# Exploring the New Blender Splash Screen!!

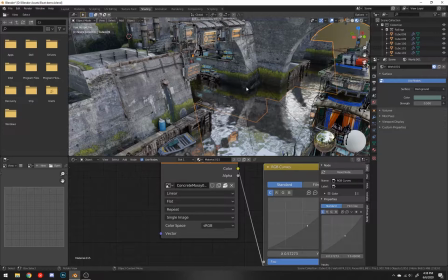4:07 Yeah, no, I'm sure some of this would look a little bit more realistic if it had a roughness map and albedo map, but that doesn't really matter because it looks good enough, right? It tricks all of our eyes. We can think it's a real scene. So why would we spend all this time plugging our roughness and albedo and tweaking all that stuff if we can just do one nice little image texture here into an
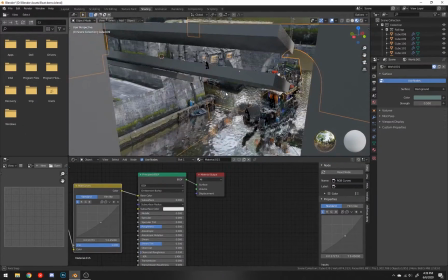4:27 RGB curves. mess around with the principal bsdf shader a little and boom we get what we want here um so yeah this is
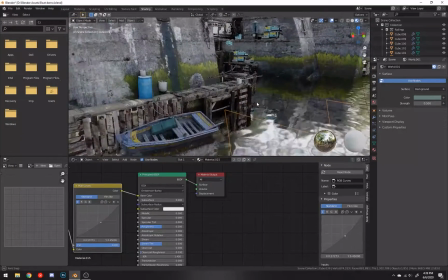4:35 absolutely beautiful and um i'm actually subscribed to uh ian hubert's patreon it's such a good investment if you guys want to check that out
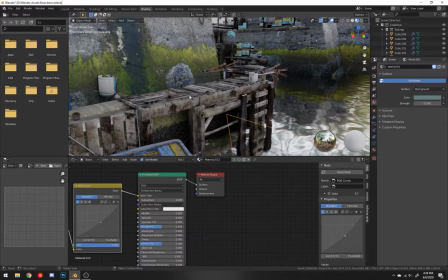4:43 i have the seven dollar a month plan and i'm just learning so much more than i previously have it's just super amazing i'll definitely check that out but um
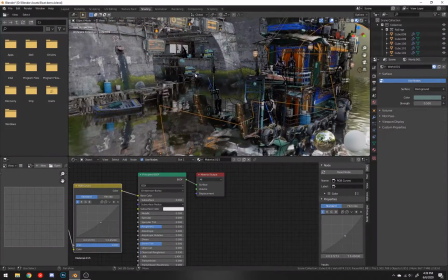4:52 just the creation of all this stuff is look unbelievable and um it can be thrown together pretty quick just because you don't have to plug
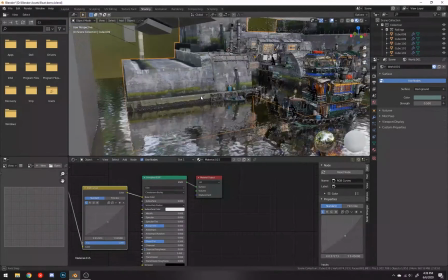5:00 in all those different maps and you can reuse textures I'm sure the modeling took a while but um one thing you'll see often is it's super easy to
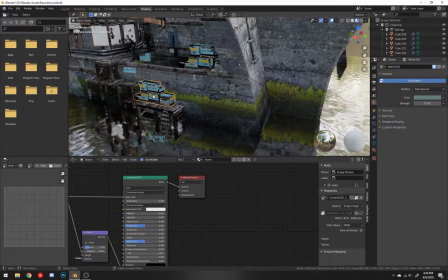5:09 reuse a bunch of assets without them being that prevalent in the scene like these boxes here used there used over here um so
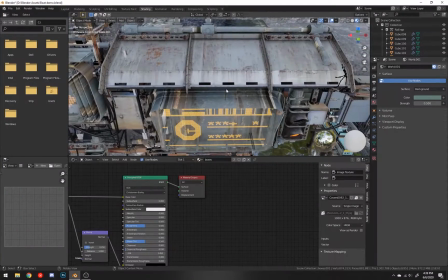5:17 yeah you can actually um just take a look here explore and this stuff looks like it was literally like meant to be in here But no,
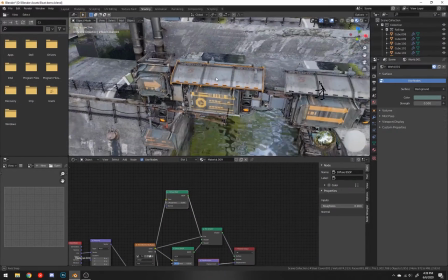5:24 it's just one little image and it's modeled around it to suit the image here
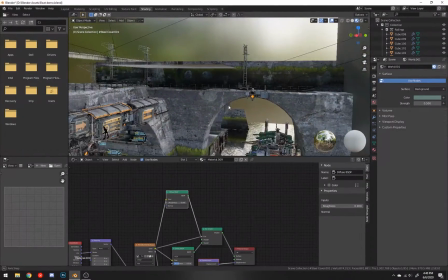5:30 So all this stuff is just unbelievably cool and that's it for the video I mean, I don't really have a lot to say the water textures here.
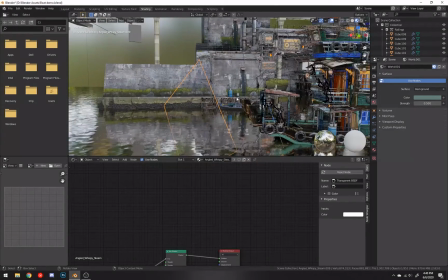5:37 It's cool I will definitely leave a download link in the description so you can download this actually just leave a link to Where you can download everything
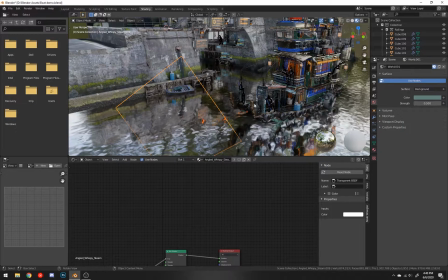5:47 Relating to blender 2.83 in previous versions so you can just go in and explore the just the complexity
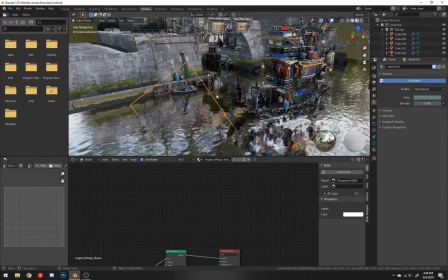5:54 of all the new splash screens here and what it actually takes to have a nice scene like this and I love the volumetrics here.
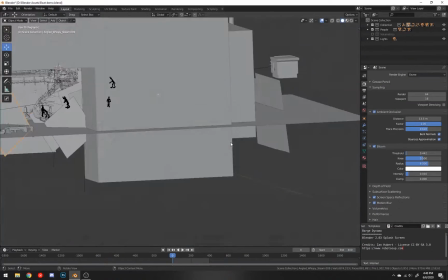6:01 Let us scroll down actually we'll just go into the layout. I really like the volumetrics here.
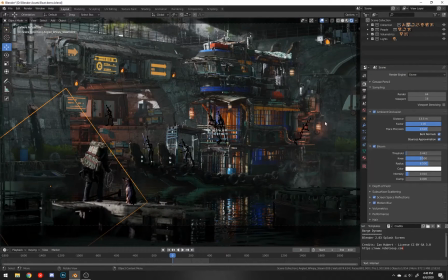6:08 Boom volumetrics just add a little nice little fog to the scene and one thing that he does that's super cool this is only going to take 10 seconds to render.
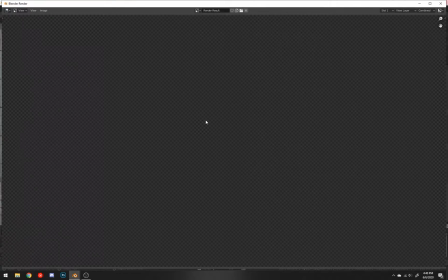6:16 I've test rendered it before. If we hit f12 and we're in Eevee now so it's not going to show any of the tiles until it's done rendering here then it's going to apply the
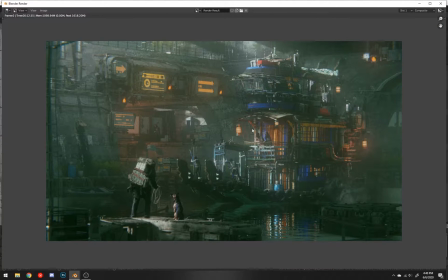6:25 composition this is what it looks like normally and then boom look at that got a nice little fog glow fog glow can really benefit
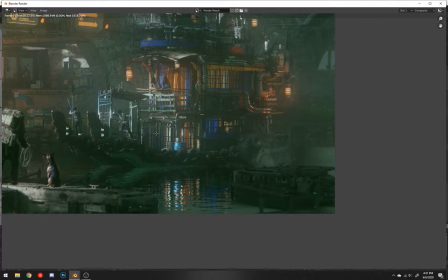6:32 your scene and you can see the nice smoke down here and it has this really
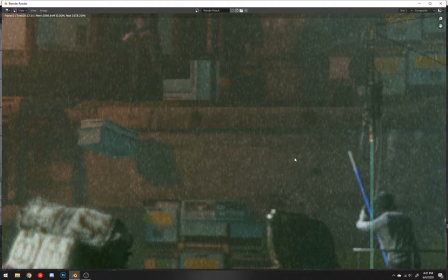6:38 really cool grain effect I realized that natural natural
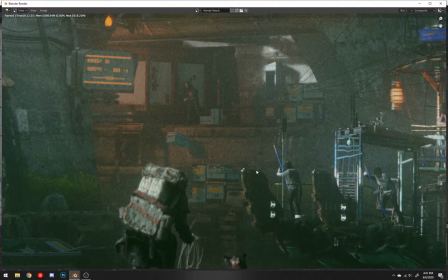6:43 grain or natural noise isn't really good in your scene because it doesn't make it look professional but then re-adding something like noise that would only cover the soft
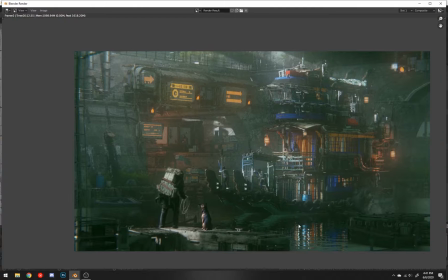6:53 light in your scene or something like that uh it's a something used in photoshop sometimes but just this little green uh i guess hue here along with the orange colors really really have a good contrast and then the um just
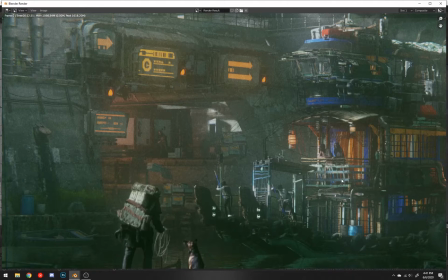7:07 changing changing it so uh it's it's more of a natural grain uh
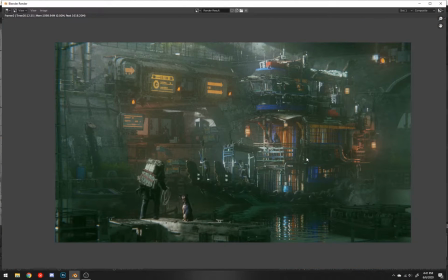7:12 or not a natural grain more of a uh i guess man-made grain just slapping that on there it actually makes it look uh really good because we can go into the
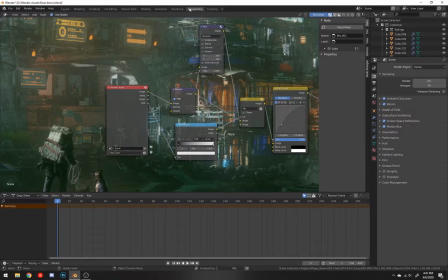7:21 compositing here let's do that real quick boom i remember when i said that's it for the video yeah me neither um where's the grain here there it is so we can just take this guy out right
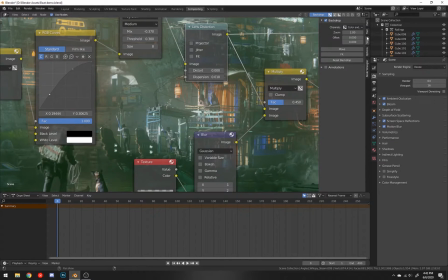7:35 and then go here and then under view the
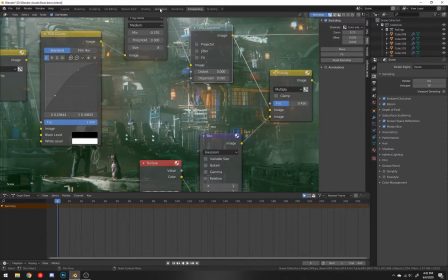7:39 scene looks you know it still looks pretty cool um let's go and do the rendering here we'll
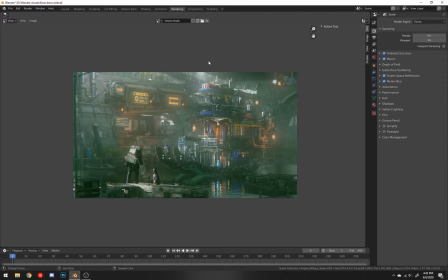7:44 go to the viewer yeah the scene still looks pretty cool
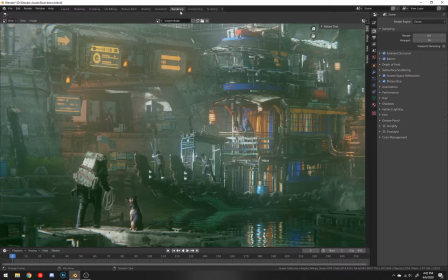7:49 but like it just gives it a whole different vibe when you slap that grain on when you slap that grain on there so like i don't know
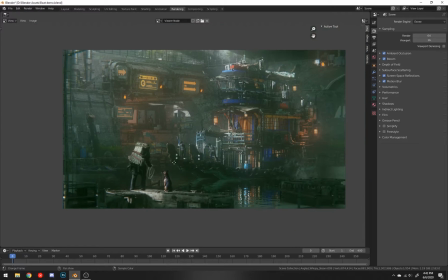7:57 it's just it darkens everything up a little it just i don't know it kind of balances everything out and it's definitely obvious you can like definitely